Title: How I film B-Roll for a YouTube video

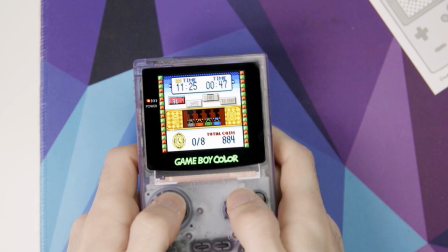8:17 So I got no problem cropping in like 200%. Although I try to avoid it. I'll try to zoom in when I can.
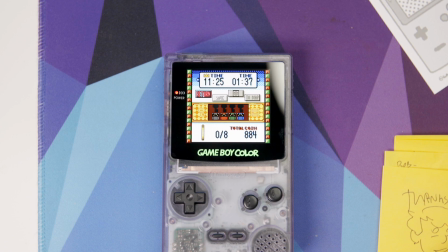8:23 It's hard to play and position yourself. So, all right, let's read through these notes again and see what I can do.
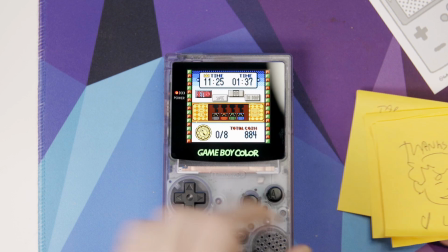8:28 And then I will set up a little B-roll shoot. Right now, this is just like the top-down testing stuff.
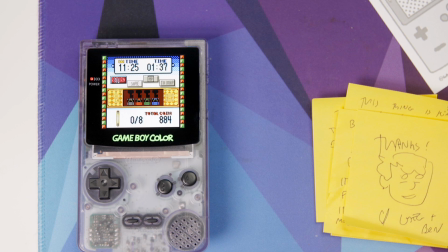8:34 Okay, so let's see here. I'm gonna move my focus point to the left. Boop, I just tapped the screen to do that.
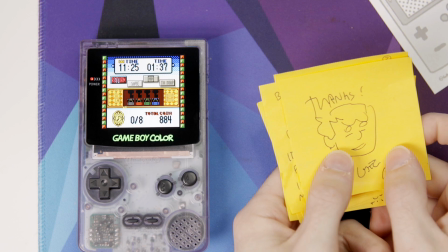8:39 Let's hit record. Recording. Am I recording? sometimes I forget. Sometimes I'll just do the thing and I'll forget to hit record.
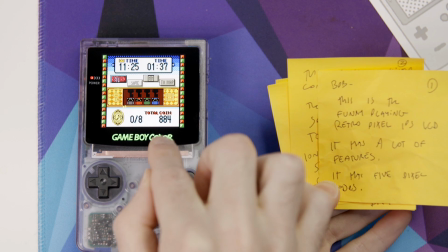8:45 This is the funny playing retro pixel IPS LCD. So they just made, this is a brand new LCD that they made specifically for Game Boy.
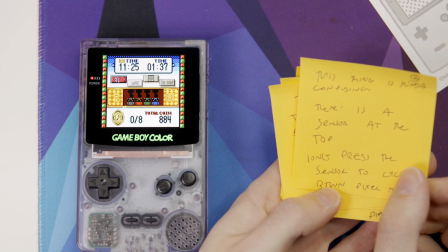8:52 It has a lot of features. It has five pixel modes. This thing is kind of confusing. There is a sensor at the top.
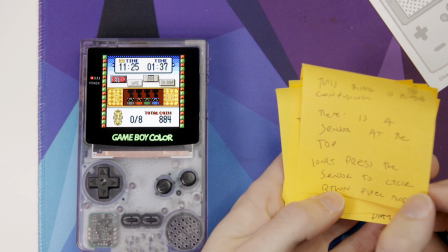8:57 Long press the sensor to cycle between pixel modes. So there's the sensor.
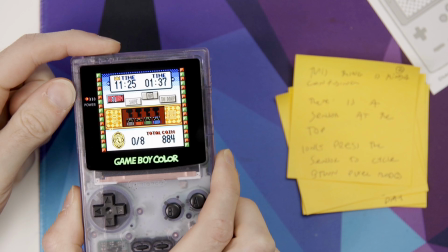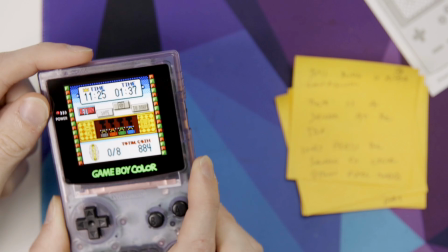9:07 Am I wrong? I don't think I'm wrong. Doesn't look like it's doing much. Is this the sensor?
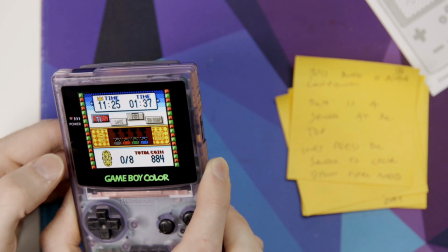9:12 Ooh, I think that might be the sensor. It definitely changed a pixel mode. I think it's not getting darker.
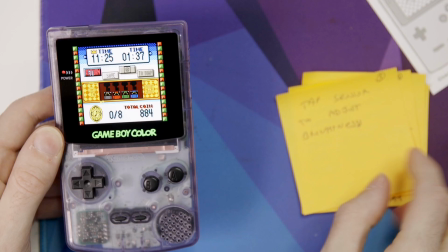9:17 It's getting scan lines. Yeah, yeah. Now it has no scan lines. Okay, so that I think is the sensor.
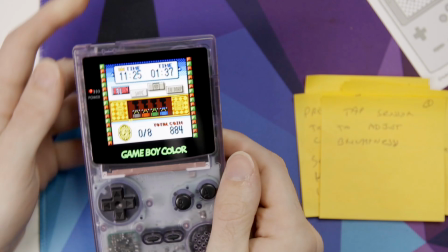9:23 That is something else. Tap sensor to adjust brightness. I think that literally, that literally just added scan lines.
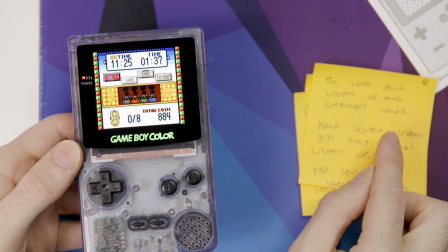9:29 So let's do a tap then. That's the brightness. Okay. The logo also has lights and changes color.
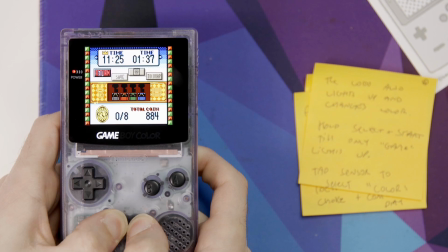9:35 Hold, select, and start till only game lights up. Nice.
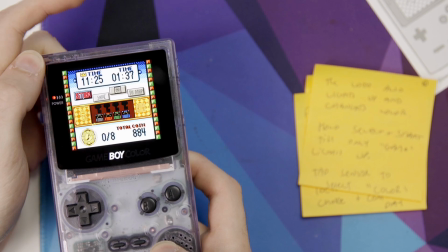9:41 Tap sensor to select color.
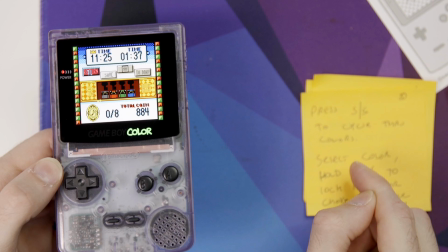9:45 Yo, let's go. Tap SS to cycle through colors.
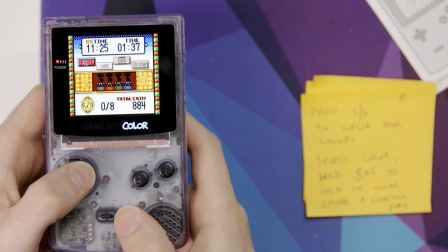9:50 Oh, it changed color. Okay. What color do I want? I kind of want the purple. Ooh, yellow looks cool. Wow, there's a lot of colors. I want like that pinkish purple.
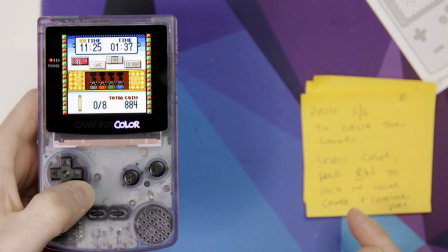10:01 That, that looks sick. Select color, hold start and select to lock in color choice.
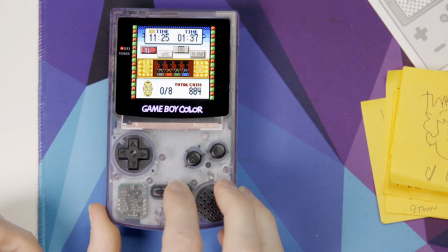10:09 There you go. All right. And that's all the features of the screen, basically. Cool. All right.
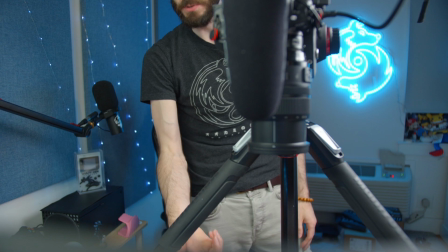10:14 So that is the top down shot. We did it. Yeah. I'll probably get more.
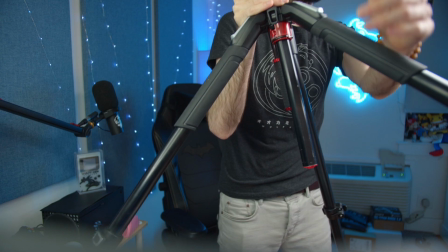10:19 I'll probably play more games on it, but you get the general idea. Now I'm going to set up some nice pretty b-roll shots. Now would be a good time to have a nice wireless HDMI setup. All right, I'm going to set this place up to get nice crispy b-roll.
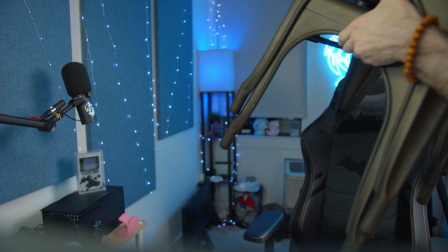10:35 Chair has to go. Sorry, Mr. Chair, you're in the damn way. I have two chairs in my room.
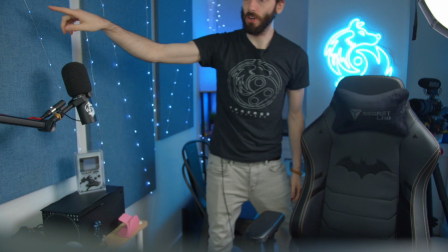10:40 So these lights back here, you see how they're nice and sharp over here.
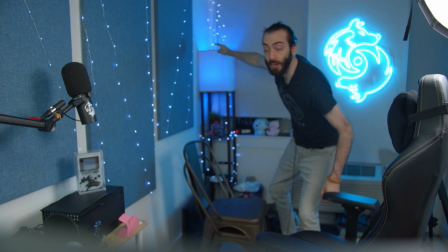10:46 You see how they get bigger as you get further back? That's called bokeh. They're getting out of focus.
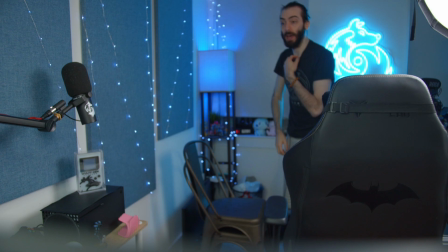10:51 And I like the way that this looks. If you've ever seen Adorama or whatever.
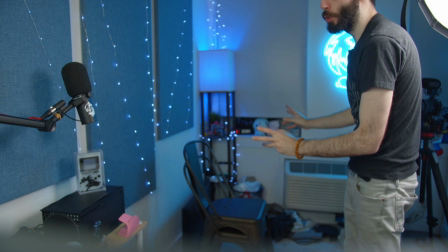10:56 He's got some crispy bokeh. So what I'm doing right now, I'm going to set up a shot facing that way and it gets the nice crispy
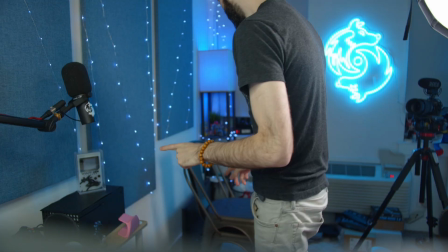11:04 bokeh because I get it nice and out of focus for the background and it's freaking cool.
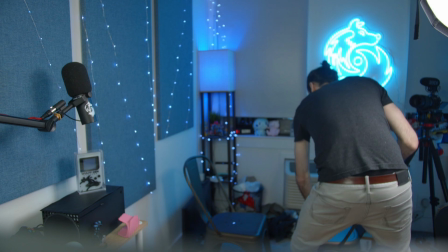11:09 What I do is I take these chairs like this
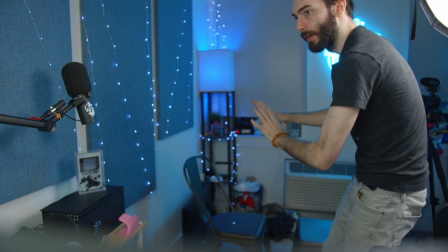11:14 and then I have like a little coffee table that I put on top so that the product is a little higher so that you get the nice background.
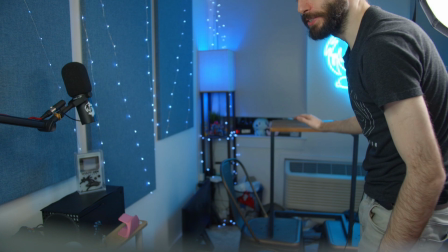11:24 This table is what Rue uses to sit on. He doesn't fit on it.
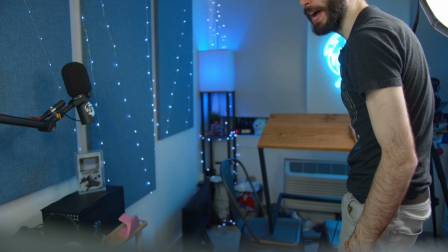11:29 His whole body like hangs off, but it's next to the couch and Rue sits on this and looks out the window. So the top of it is all scratched up, but it doesn't matter. As you can tell, it's a very guerrilla operation, but that's YouTube, baby. Take a mental picture of what this looks like right now.
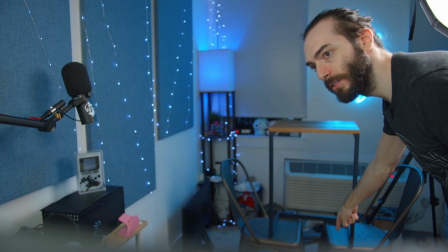11:43 I mean, yeah, like this shot looks good, but like this table, it looks dumb.
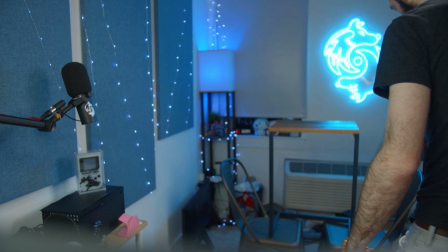11:48 It's on chairs. is stupid. How could this ever look good? You watch.
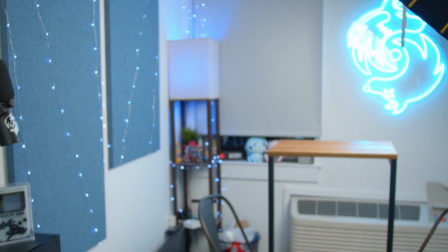11:55 Get some lights here. Give me the camera. Get this chair out of my freaking way.
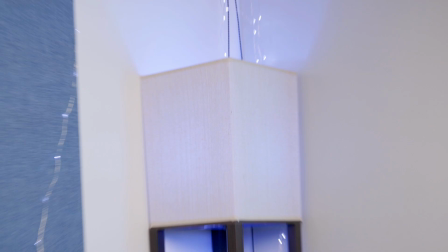12:01 Get this here. Okay. I got cables everywhere right now. All right.
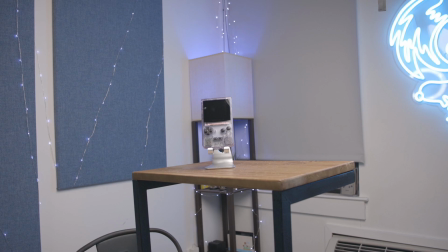12:06 I need something to stand it on. So if you're zoomed out, there's no bokeh in the background.
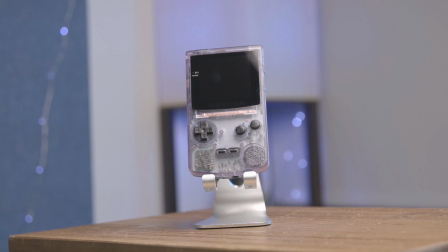12:12 The lights aren't doing a cool thing. But if you zoom in, now look at it. It's a little bright in here.
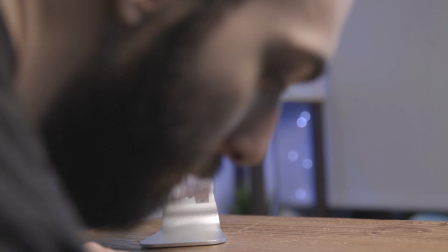12:17 I'm going to turn off this ring light that I have in front of my stuff and I could bring all this stuff closer.